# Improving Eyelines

So if I'm looking at something and I want to turn my head, okay, like that, or maybe I'm looking and start my eyes, that could be a moment where, in that case, follow line on off, either will do it, but it really depends on the focus. Are you really locked on to something? Now, there is a trick to this.
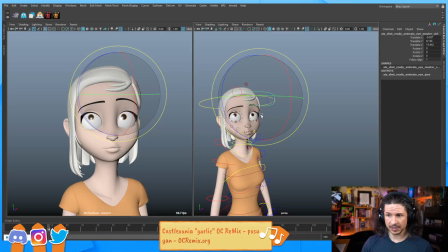(21:00)
If you turn this on and just completely lock an eye, oops, don't do that. Let's bring the eyes down here so she's not looking up into the camera. That was creepy. So we've got the eyes here.
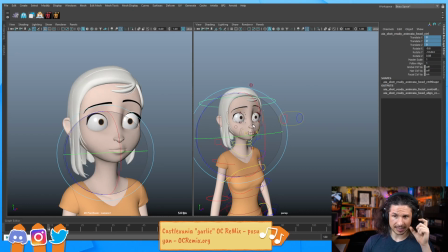(21:18)
As I do this, especially when the pupils get smaller, notice how those pupils,
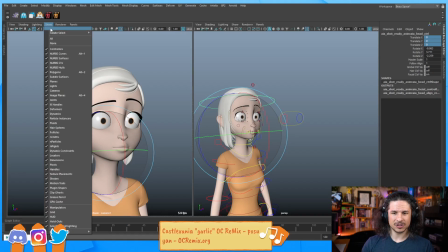(21:22)
there are times when the head moves and they look very locked in place.
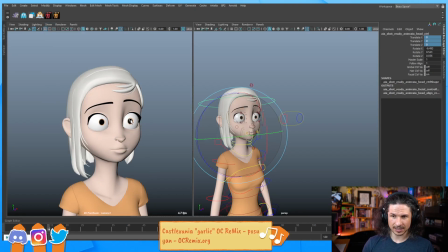(21:29)
Like, especially look at the screen right eye here. See how, like right here, as I move the head up and down, it's creepy how locked off it is. It doesn't move. It's just there and it's perfectly positioned. And as you move the head,
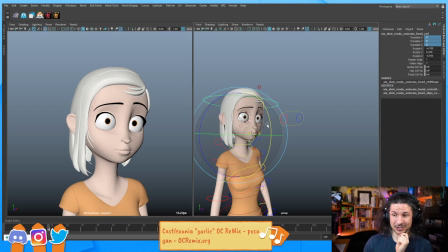(21:50)
it's not really moving too much. That is a very creepy feeling. It feels like the eyes are these perfect gimbal, like rotations that are just like what are they called?
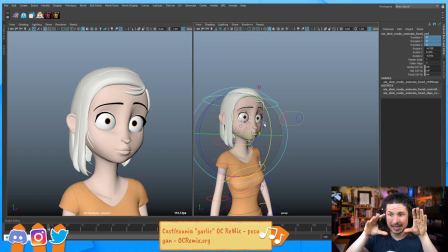(22:07)
Like camera stabilizers and stuff. The eyes are just perfectly stabilized so that they don't move. That's not how our eyes move. Our eyes have small adjustments to them, especially when we move our head side to side like this.
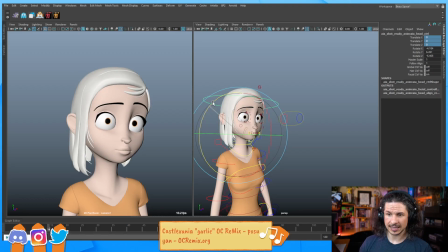(22:22)
They will tilt with the head. In this case, you'll see that they don't tilt, which means the further we go, the more the eyes tend to get out of sync, which means you have to rotate them back here.
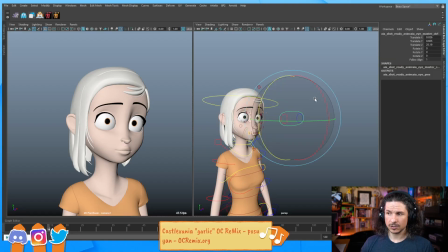(22:35)
So how do we solve this? Well, your follow align doesn't have to be perfectly on or off. I could set this to 0.8.
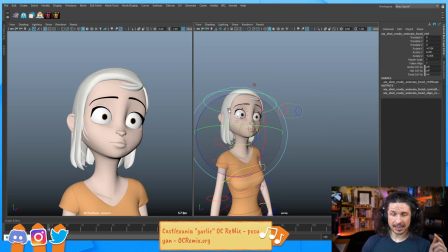(22:47)
And now the eyes still stay locked, but see how the control moves ever so slightly to follow the head? I still get that feeling of the eyes focused in one direction.
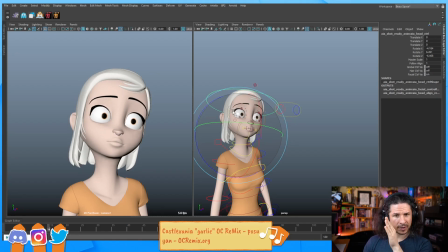(23:01)
It feels good, but now the eyes never have that moment of weird auto lock where it's perfectly frozen in space. And I can adjust that. Maybe it's, okay, now the eyes are moving a little too much. Let's put it to 0.9.
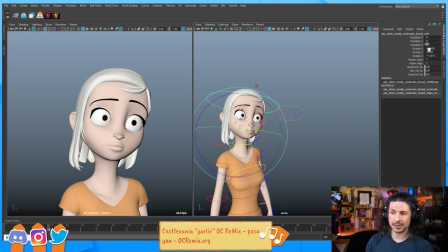(23:16)
If it's still not quite, I can put it to 0.7. I can play around with that. Same thing with locking into the eyes here. So right now those eyes are perfectly locked, which means she looks like a doll or like a toy where it's just like, these are dead eyes.
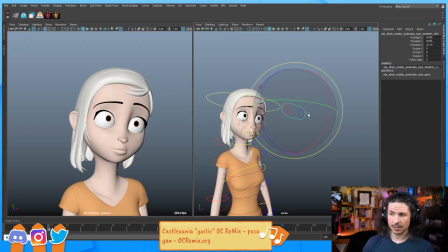(23:33)
They don't move in the skull. Or I can set this to 0.1. And now as they move, it's very slight. But see how you can just see that slight adjustment? Let's actually put this 0.3 just so we can see it a little bit more clearly.
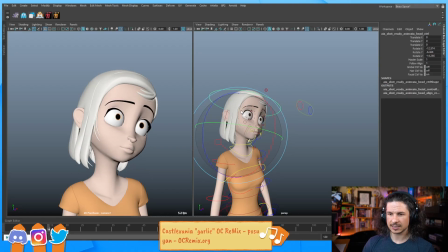(23:52)
As the head moves, see how there's this slight adjustment ever so slightly? She looks less dead now. She looks less like a perfect like doll or toy or made out of plastic because there's this slight motion in her eyes.
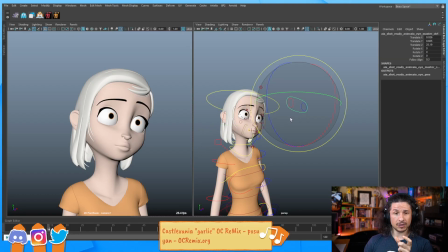(24:10)
So when I'm animating eyes, I usually set the follow align here to something other than 1 or 0. I set it to a decimal and basically just whatever works best for that situation.
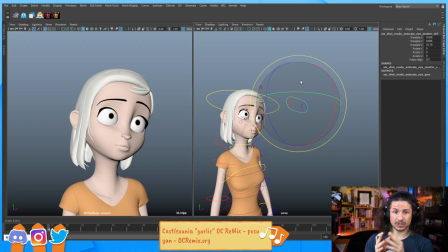(24:27)
So if you do want your character to look really dead and kind of dead-eyed and perfectly still, perfect, set it to 0 or locked off. It really is whatever works best for you. So yeah, that hopefully answers the question in some way.